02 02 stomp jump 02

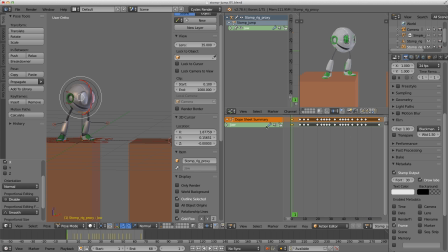(4:10)
I already have the keyframes there, but they were just keyframed at 0. So now I'm just going to add a little bit of jaw to our animation, and I'm just copying and pasting the keys to make it quicker for myself.
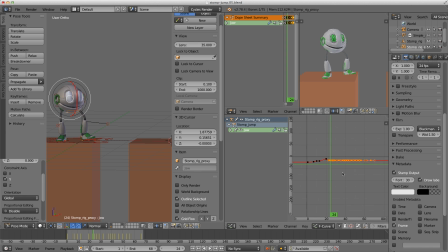(4:26)
I did do a few iterations of the jaw. I didn't want it to be kind of slapping around, but I kind of still wanted him to be happy. So there's a little bit of the momentum taking the jaw when he hits the ground here, so he kind of opens. But I don't want it to be too out of control. Otherwise, it's just not going to look.
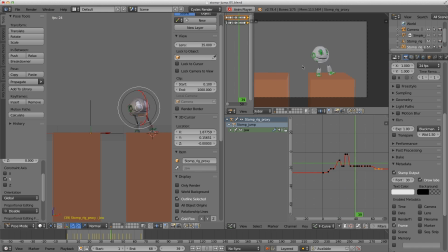(4:46)
It's not going to look right. Just I'm still tweaking the curves on that jaw. It looks a little bit open there, and I'm just grabbing them all together and dragging them down. So all my keys up and down that is. All my keys stay aligned. It's a really quick way of working in the graph editor.
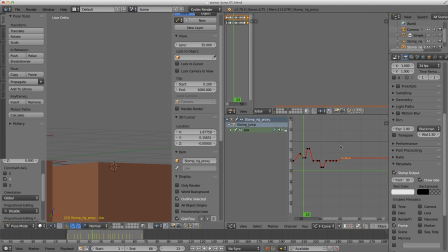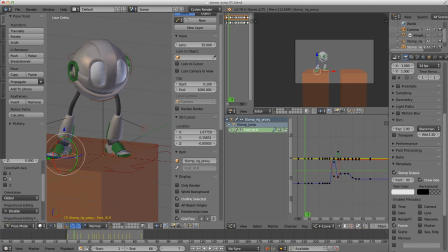(5:12)
Alright, so I think I'm happy with the jaw. That's the first pass. So I'm now moving on to the feet.
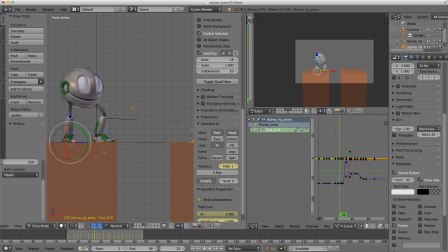(5:20)
So I don't like the way that it takes off there. But I'm like, I'll come back, I'll do that later. So I'm going to work on this other foot first. And then I change my mind.
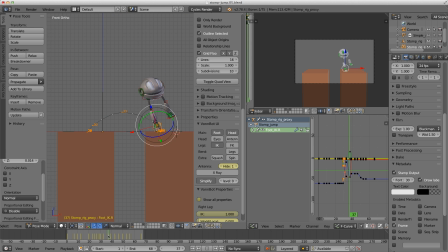(5:37)
So I use the Shift E trick to kind of just key the position right when it came down on the ground.
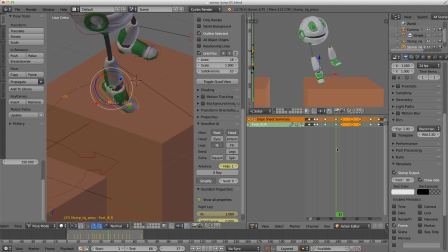(5:44)
And now I want to change the foot position on the ground. So I'm selecting those keys and then hitting the propagate tool. So that was a quick way of changing all of them. And now I'm going to use the 3D cursor as a marker
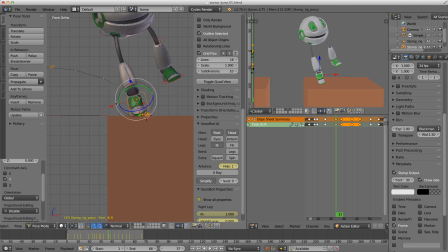(6:00)
just to make it easy to position that frame, that contact frame. And yeah, so I just use the 3D cursor as a marker in 3D space so that I could easily tweak it. Still working on that one foot.
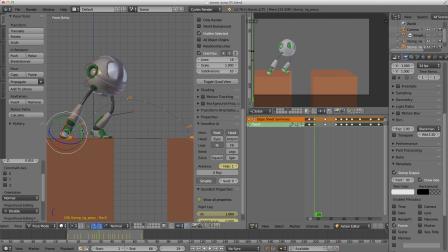(6:18)
I wasn't happy with that position at all with that the frame at the takeoff.
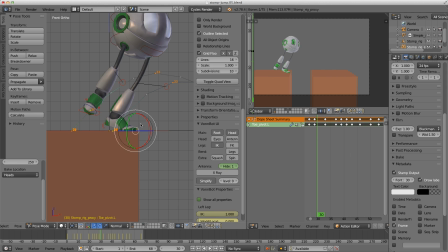(6:32)
I think I switched to the other foot now. Here we go, rolling off onto the toe. I don't want it to be too weird with the heel, so I'm doing a little bit of back and forth.
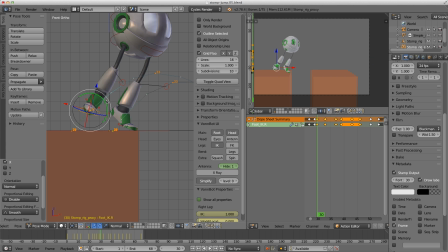(6:46)
And then I want to like show his toe pushing off, so that's why I've animated the toe on the frame afterwards. I'm just looking at that arc is a little bit flat, so I'm going to kind of tweak that and add in an extra keyframe somewhere near the end as well.
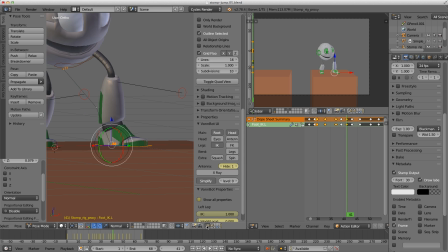(7:06)
And our roll slap down. I'm going to slap it down over one frame and make sure I grab the heel and do that, and then flop the toe down one frame afterwards.
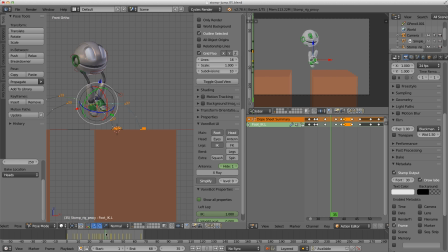(7:17)
Now I'd probably normally do that in the polishing stage, but we're getting close to the polish now. Just looking at the knee. I'm looking in the 3D viewport as well as the camera view. The camera view is the most important one.
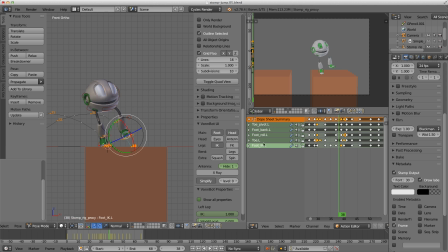(7:38)
So just tweaking that arc, selecting that whole foot, and now I just want it to land one frame sooner. So I grabbed all those keys and I just moved them.
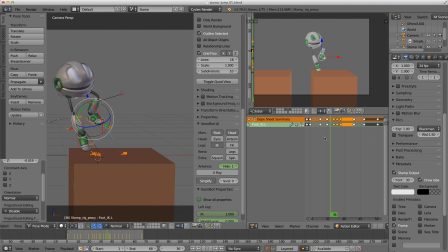(7:54)
Still tweaking that. So I think I can flash forward in time now.
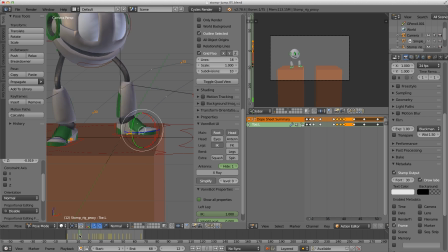(8:02)
I'm just doing pretty much the same thing, and I will see you in the next little section.
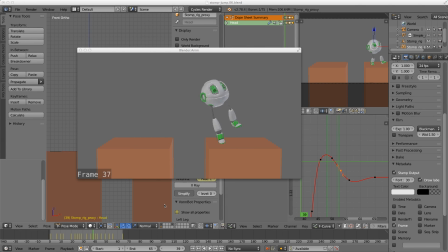(8:09)
Alright, so this is the end of that pass. This is what I would be happy to call my splining pass.